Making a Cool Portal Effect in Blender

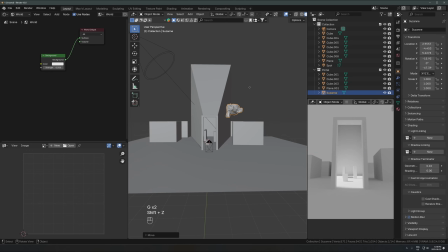(8:16)
So if I move this outside, this monkey is still inside the portal group, which is why it's being affected by the sun, even though there's a blocker in front of it. So if you move it outside, you just have to take it out of the portal collection and move it to the scene collection or just whatever other outside collection, then it will behave properly.
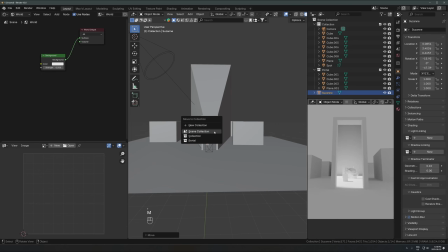(8:33)
And then if you want to have it back in here, move that object back to the portal collection just so it gets the direct rays from this light here.
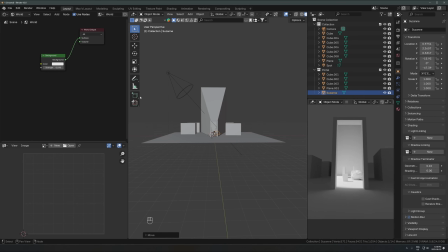(8:41)
Let's go to the world settings. I'll take the background down, and then we can set up a secondary lighting setup outside here.
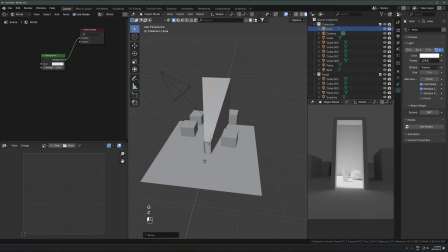(8:48)
So for mine, I just did an area light. I didn't even bother doing light linking on this one. I just kind of had it soft and outside this general zone, and that was kind of enough to separate them out. This one isn't really going to be affecting the inside one anyway, so it's fine to just have this kind of softly doing whatever outside this zone.
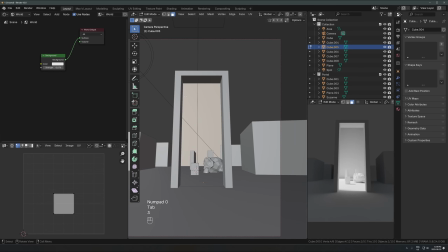(9:07)
So then what I did on mine is on this back section here, I'll actually just separate that selection right there. You can just put an image of a sky on this one as well.
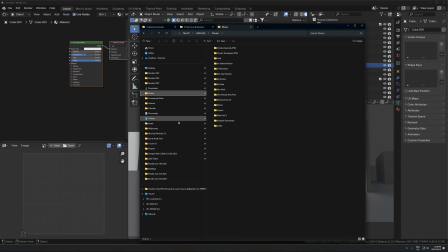(9:17)
So if you've seen my video on skies, it's the same technique that I showed in that one, but I'll just show you really quick here.
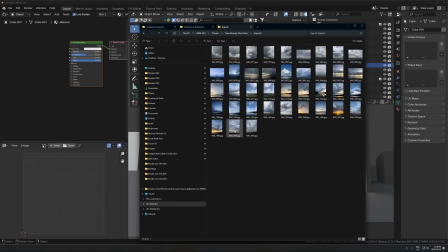(9:23)
So you can just take any image of a sky, just drop that into the shader editor,
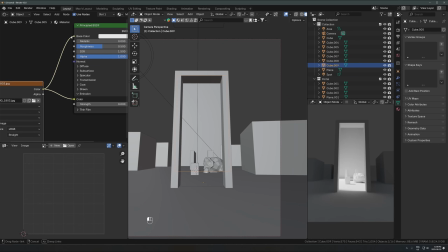(9:29)
plug that into the emission and maybe the base color, turn up the strength, apply scale, and then
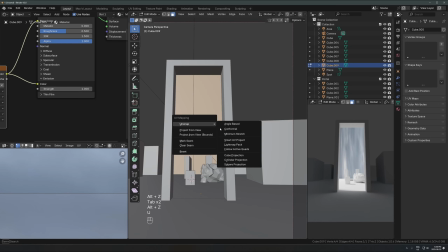(9:40)
unwrap that with a cube projection.
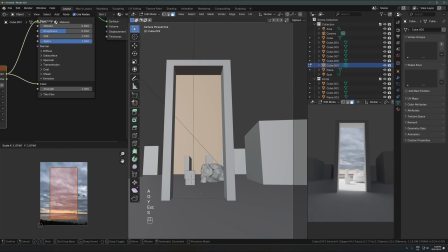(9:43)
And then just make sure you line up the horizon line of this sky with the actual horizon in the render, or at least try to get it close. So it looks a bit bad here, but that is the effect that I did in my actual render.
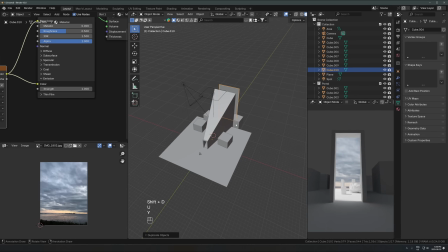(9:56)
And then you can do a second sky behind here if you want to do that. So we can duplicate that, scale that up.
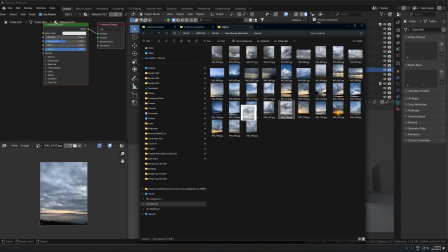(10:03)
I'll just find, you know, some other cloudy sky that I can put on here.
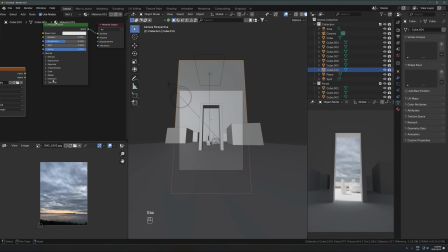(10:08)
Put that into the emission on this one. Turn up the strength a little bit.
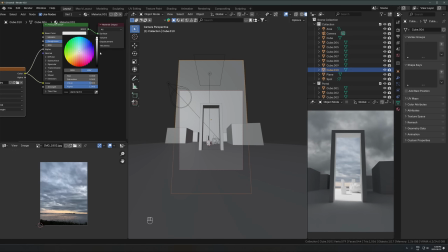(10:14)
Maybe run it into the alpha and turn down the base color. And then let's just turn down the strength.
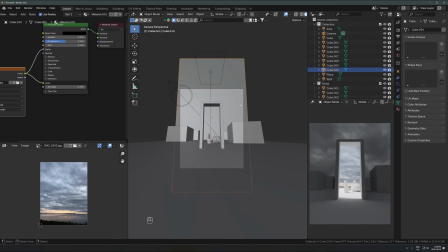(10:20)
I really don't want that too strong to really try and separate these out here. We'll just unwrap that with a cube projection again, line up the horizon line, and then we can add some volume maybe.
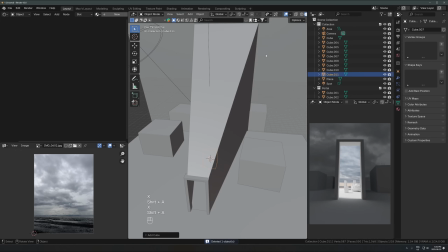(10:32)
So I'll just do a cube over the entire scene. I'll just bring that up like this.
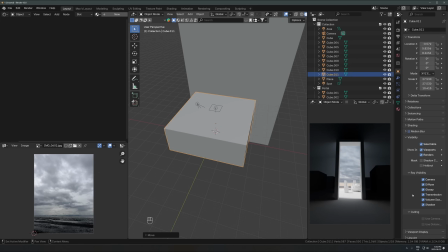(10:42)
So we're going to display the cube as bounds just to get that out of the way.
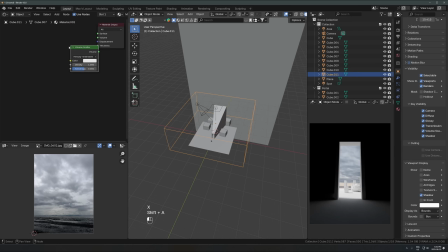(10:49)
New material, volume scatter on this, plug it into the volume,
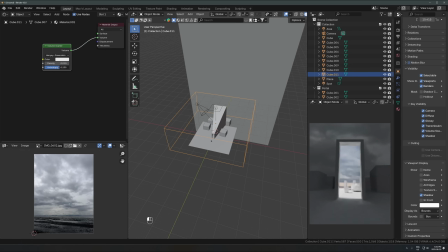(10:54)
density 0.01 or whatever you want to do. And now we kind of have it split up into these two really nice separate environments. You could split up the volume into two different volume blocks if you want to do that. You can really just customize this however you want, but that is the basic setup.
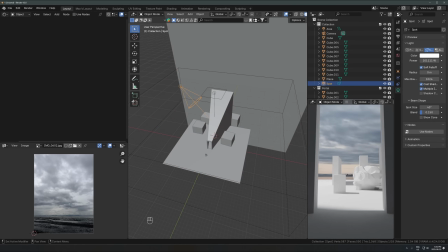(11:10)
Now, one thing you'll notice is, especially if you're using a sun, there's going to be a hard line here.
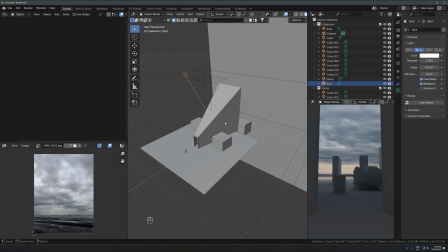(11:16)
I've had it glitch a couple of times where when I switch it
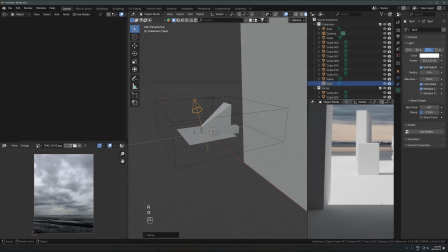(11:20)
to sun, it doesn't want to do that. But if you do end up getting a really hard line on the transition zone between the portal and the outside environment like this,
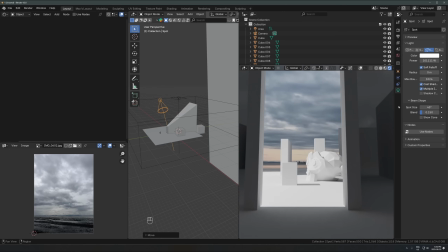(11:29)
that's why I like a spotlight.
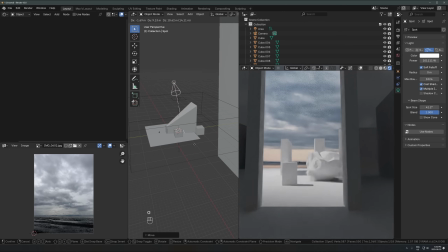(11:31)
And then you can just turn up the blend or adjust the spot size or just move it around so that it's kind of a softer fall off towards the exit zone here. And then adjust the strength accordingly, adjust the color accordingly, whatever.
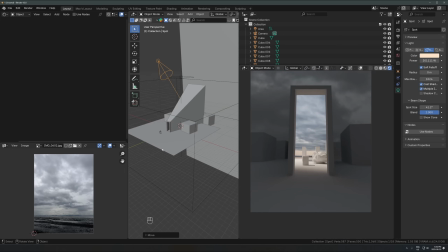(11:46)
And then what I like to do is you can add any supporting lights that you want.
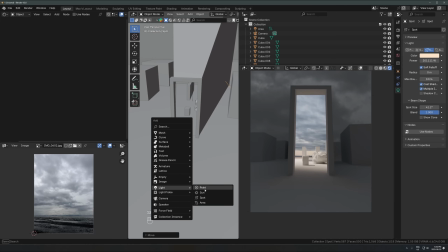(11:51)
So if I just add like a point light over here,
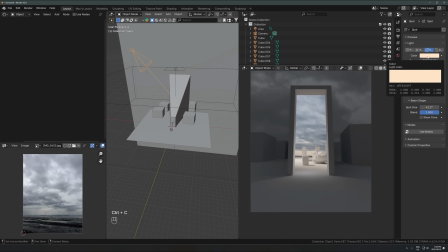(11:56)
I'll just actually click on this light, Control C to copy the color over here on this spotlight, put it onto the point light,
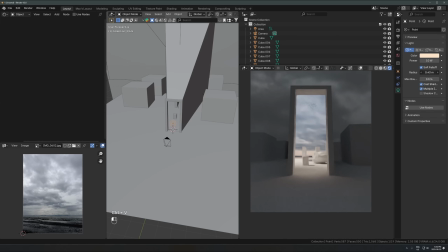(12:05)
turn up the radius so it's nice and soft,
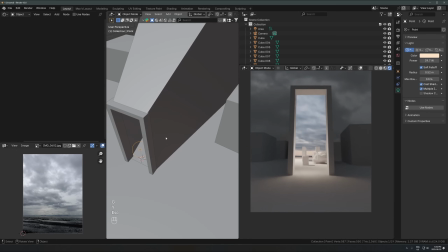(12:08)
turn up the strength a little bit to just have a nice supporting light that is easing the transition a little bit between these two spots. If you want, you can even go in here and turn off volume scatter for this light so that it's not a glowing orb. It's just kind of more ambient light.